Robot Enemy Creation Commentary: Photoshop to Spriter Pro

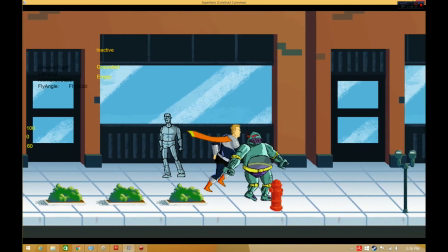Hi, my name is Ben Hale, or Need Your Disease, on Twitter, Instagram, Tumblr, Facebook, pretty much anything.
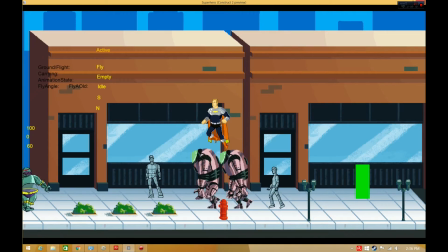I wanted to take a few minutes and show how I got my new robot enemy character from a pretty simple sketch, and then built him out in Photoshop, and then recreated him in Spriter,
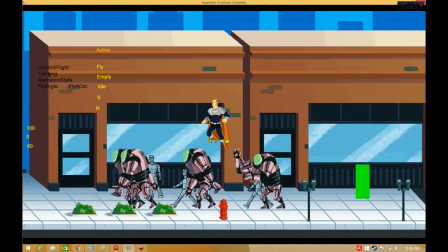and animated him to get him ready to put into Construct 2. so i did a time lapse of the entire process i thought i'd just record a commentary over that and uh maybe it'll help some people who who want to use spriter and and use it for their characters too so um basically
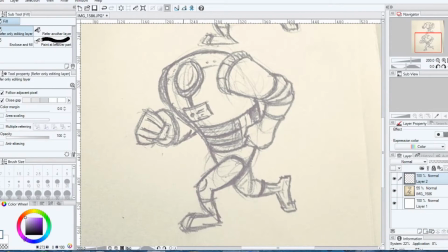you can see it started out as a pretty simple sketch it was just um an idea for a run i had two positions and there he is dropping in on
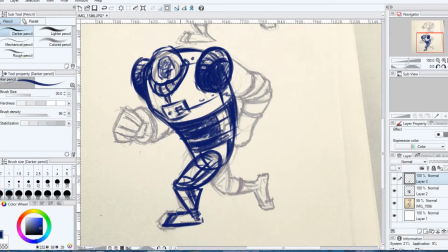the side you um you really want to before you build these things out start with a turnaround if you look up animation model
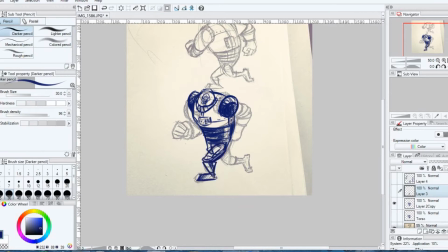sheets you'll get a better idea of what that is it's really just drawing your character standing up
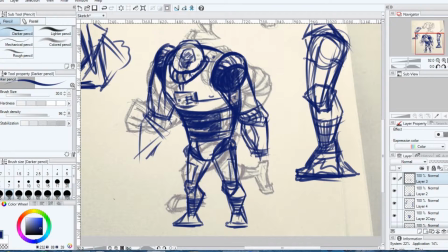and rotating him roughly about 45 degrees if
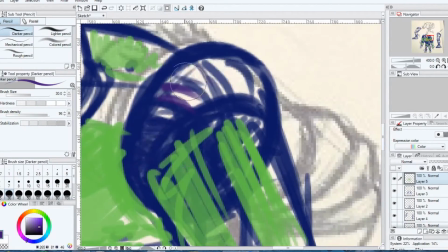you see right here i was sort of straightening him out trying to get at least one of those poses down kind of tighten them up a bit i
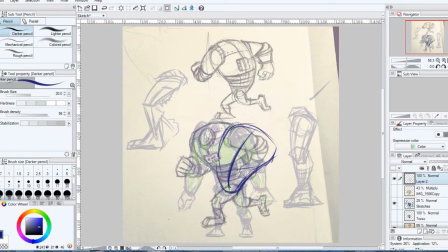didn't have the legs figured out in the original sketch so i built those out and did a few variations to see what that would look like now
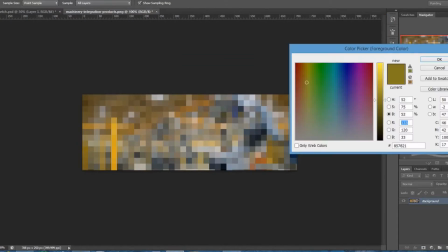um you can see right here i went and i i picked a color palette by going online and i just put in machinery to see what
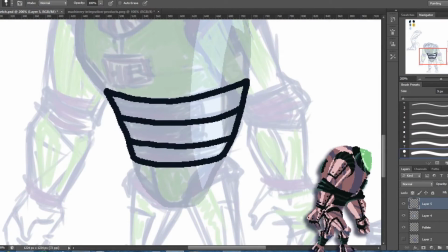i would get you're going to see that they're kind of kind of bit me later on but uh normally i do all my drawing in manga studio i
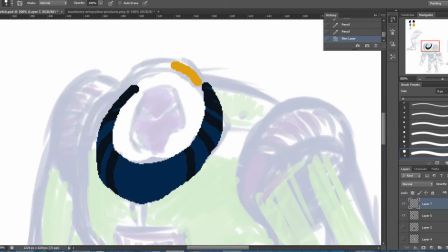decided to do this in photoshop to try it out i actually like this um a lot um uh you kind of go piece by piece,
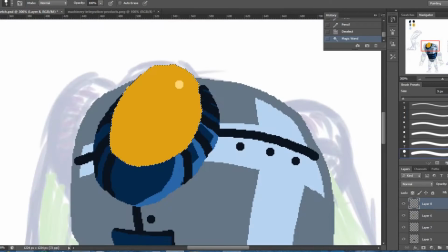body part by body part, torso, limbs, that sort of thing, head.
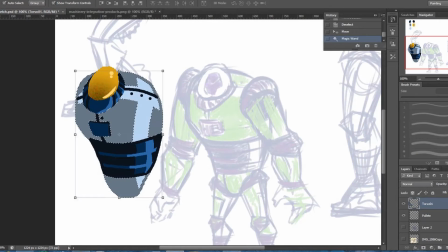The head is just kind of a dome of glass, so I attach that to the torso.
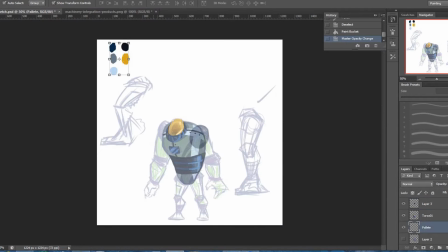And I'm just kind of going piece by piece, layer by layer, building out arms, shoulders, the torso, the legs, feet.
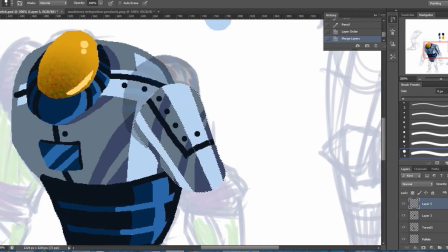I wanted to keep just big shapes.
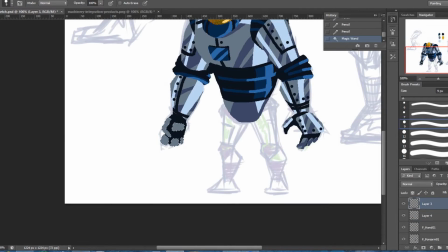I wasn't doing line work because I always like to shrink down my art to get that more uh retro pixel look and when you have a
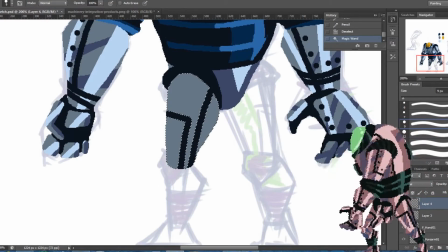sharp line work it doesn't it looks a little fuzzy when you rotate it so i was trying to avoid that so um i would just kind of
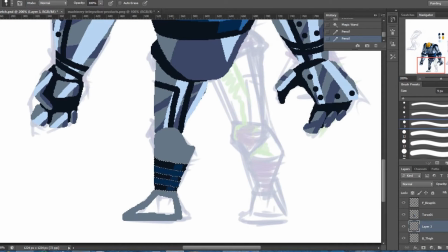i'd build out the shape in the base color i would um
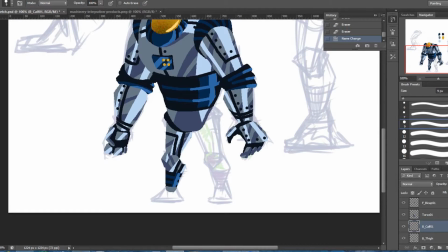you know put the highlight on there and then put some shadows in and was really pretty happy with
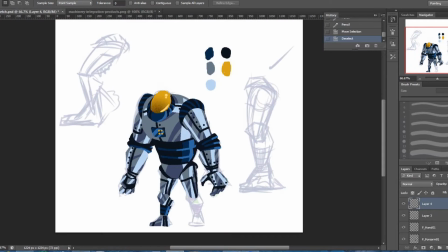how it was turning out um i really like this color scheme the blue and gold and uh it became a problem because i
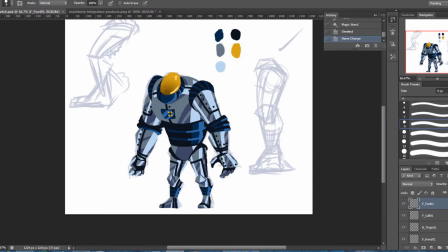liked it so much it just so happened to also be the color scheme of my main character which really was a problem i had to go
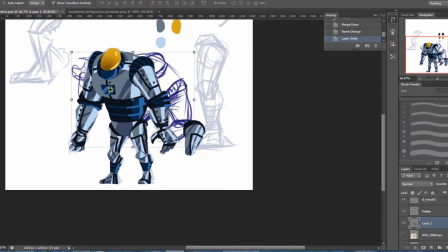and fix that later right there i'm making a new leg i just copied the other one because i knew i need um you know a variation for
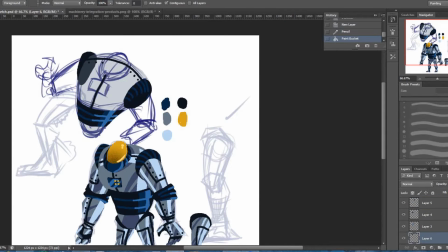one of those legs the the back leg his right leg is actually to the side already when he's kind of facing forward but i wanted a side view
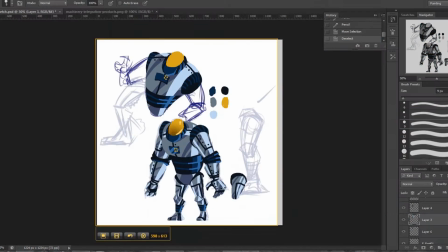for both legs when he's walking to the side i just drew kind of a leaned back version of the character for when they get hit
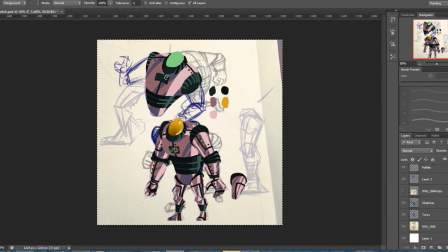right here is when i'm picking a new color scheme i did about four or five variations and just kind of landed on this one i thought it was kind of a nice contrast to the character's blue